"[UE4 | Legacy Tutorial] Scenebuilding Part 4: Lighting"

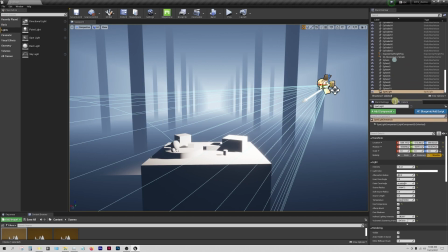And this will come in right now, actually, as I'm going to find my fog, my exponential height fog actor, and just select it.
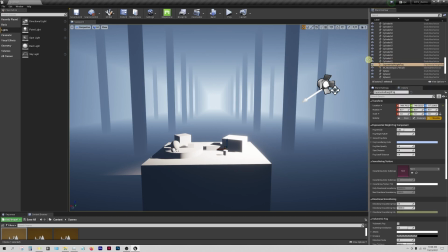And this is where it starts to get magical. So, you know, if I turn off the fog, this is what the scene looks like.
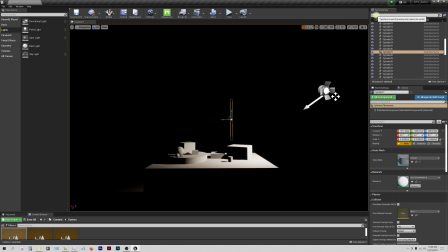And as of now, the fog is just serving to showcase a little bit of the depth of the scene.
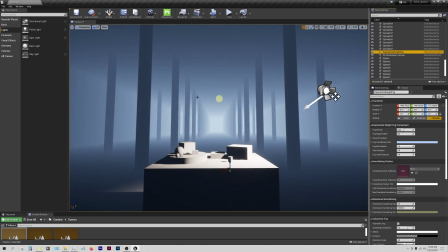If I turn it on, you can kind of see how it updates. You can just see like into the background.
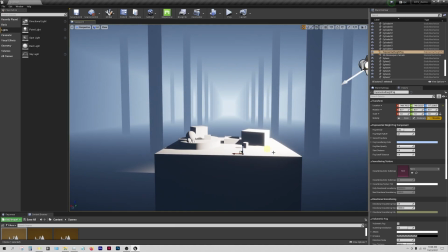It also bumps up the brightness here a bit.
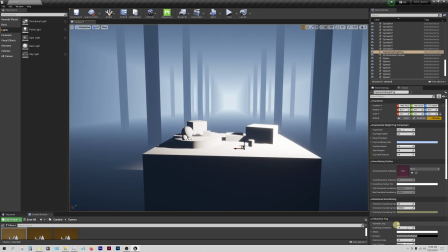But what I'm going to do is I'm going to, in the exponential height fog, in its details panel, I'm going to check this box for volumetric fog,
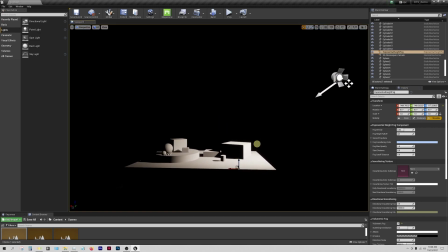which you'll notice has immediately hidden the background. What I can do, though, is I can crank the density of the fog quite a bit. And what it means by volumetric is that it's going to actually catch in the lights.
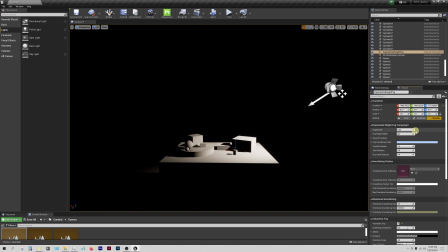So I want this to be a pretty high number just to demo it. But what you'll notice, if I try to slide the bar here, it doesn't go any higher. It actually caps out at 0.05. But this is where Unreal Engine is lying to you. So you can actually type in higher numbers, up to 10, I believe.
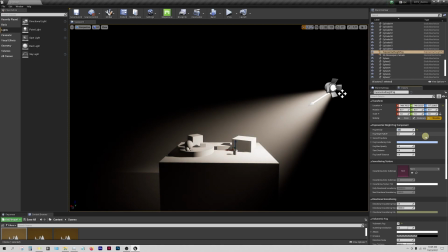So we'll start, if I type a 3, you'll notice exactly what's happening. And this is what it means by volumetric lighting.
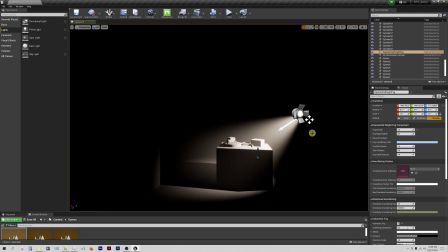It's very dramatic, too.
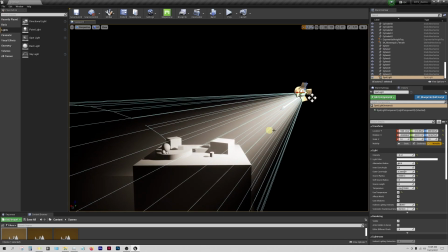The volumetric lighting is allowing the light to catch in the fog particles to generate some atmospheric qualities.
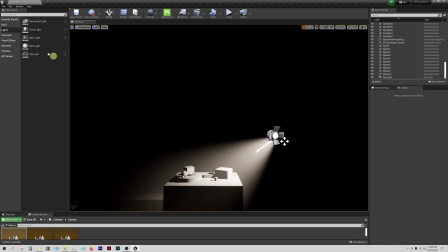And this becomes really interesting, especially when you have like a backdrop, because I could use a point light, for example, here in the background. And now it's got this very ethereal setup.
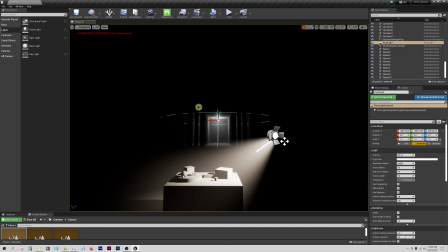Just like with the spotlight, so now I'm taking a look at this point light, this kind of the background.
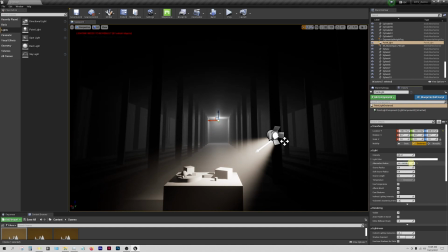I can bump up the attenuation radius on that to make it really dramatic. I'm gonna slide it back even farther.
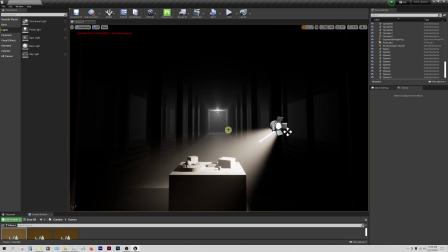And we'll have it be like some kind of ethereal glowing doorway perhaps in the background.
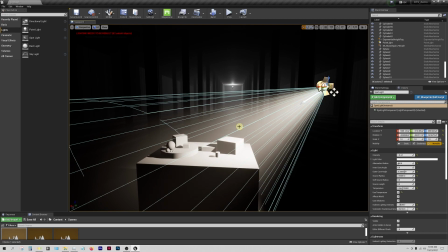You'll notice that this temperature that we had set on this front light is giving it this nice warm glow,
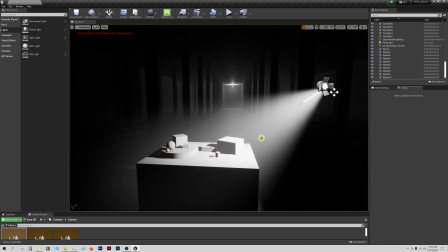but if I uncheck that, we can just leave it as white for now, which is maybe a good place to start. I'm not too concerned about that just yet.
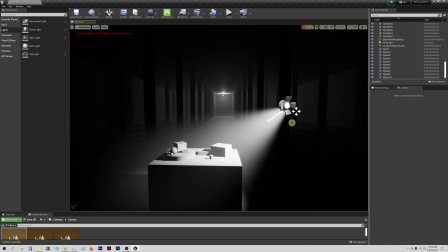We'll massage all those, the colors and everything, into detail later on in the process.
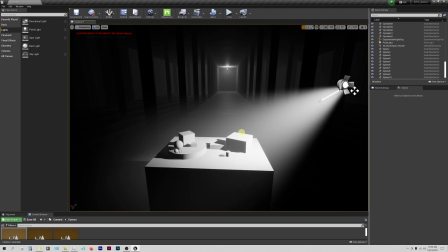But that's really the basics of the lighting. So now, the nice thing about a still life is you could really do it with just one light.
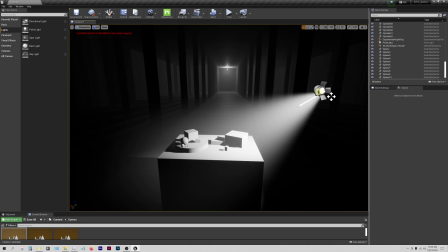I think, though, in this case, it'll be a little bit better if we spend some time to,
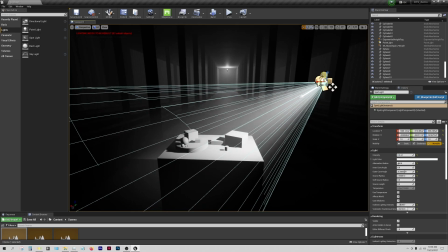massage it into place and get the shadows in a good kind of position.
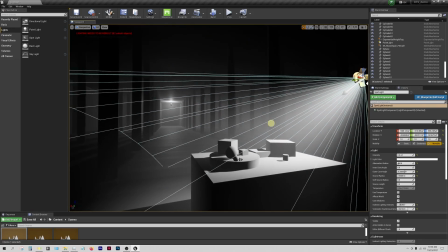I'm already thinking, maybe where the camera is going to be set up here. Maybe an angle.
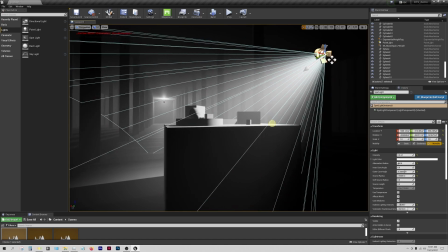I like the kind of low still lifes that are almost orthogonal. They're like near orthographic, or like a one-point perspective.
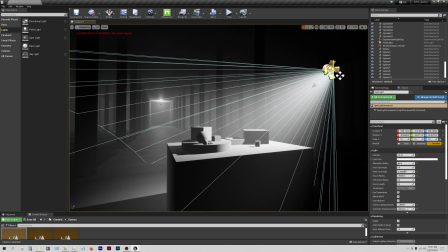So I'm actually thinking maybe somewhere over here is where we'll have the camera eventually. So maybe what I'll do is I'm just going to pull the light back
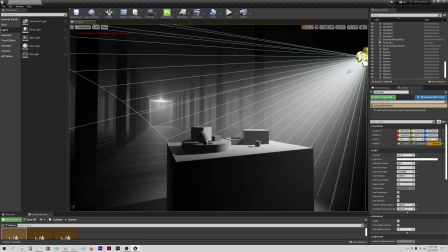up and just kind of get it into a nice position here.
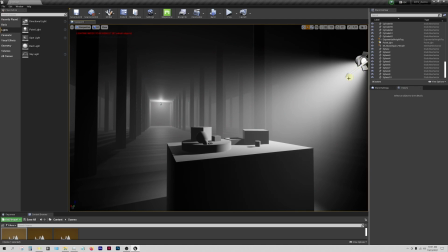I want to hide the source off camera so we don't have to worry about that.
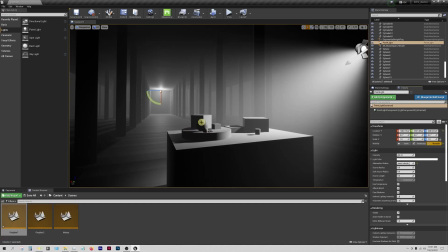But now that this is set up, you'll notice that these shadows are kind of choppy. And actually, maybe I should go ahead and just go through fixing that. So to do so,
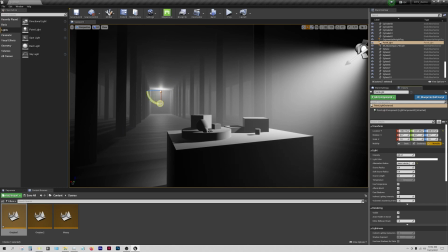you're going to want to edit the specific properties of this light even farther by going to another hidden menu, which is here, under Show Advanced.
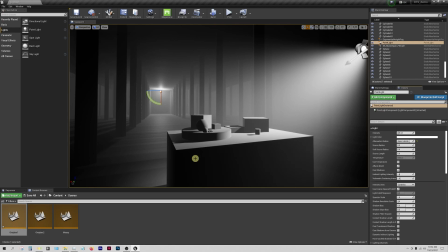You'll need to tweak this again probably after you add in real assets and materials and things, but in general, to tweak the shadow banding like this, you're going to mess with the shadow bias.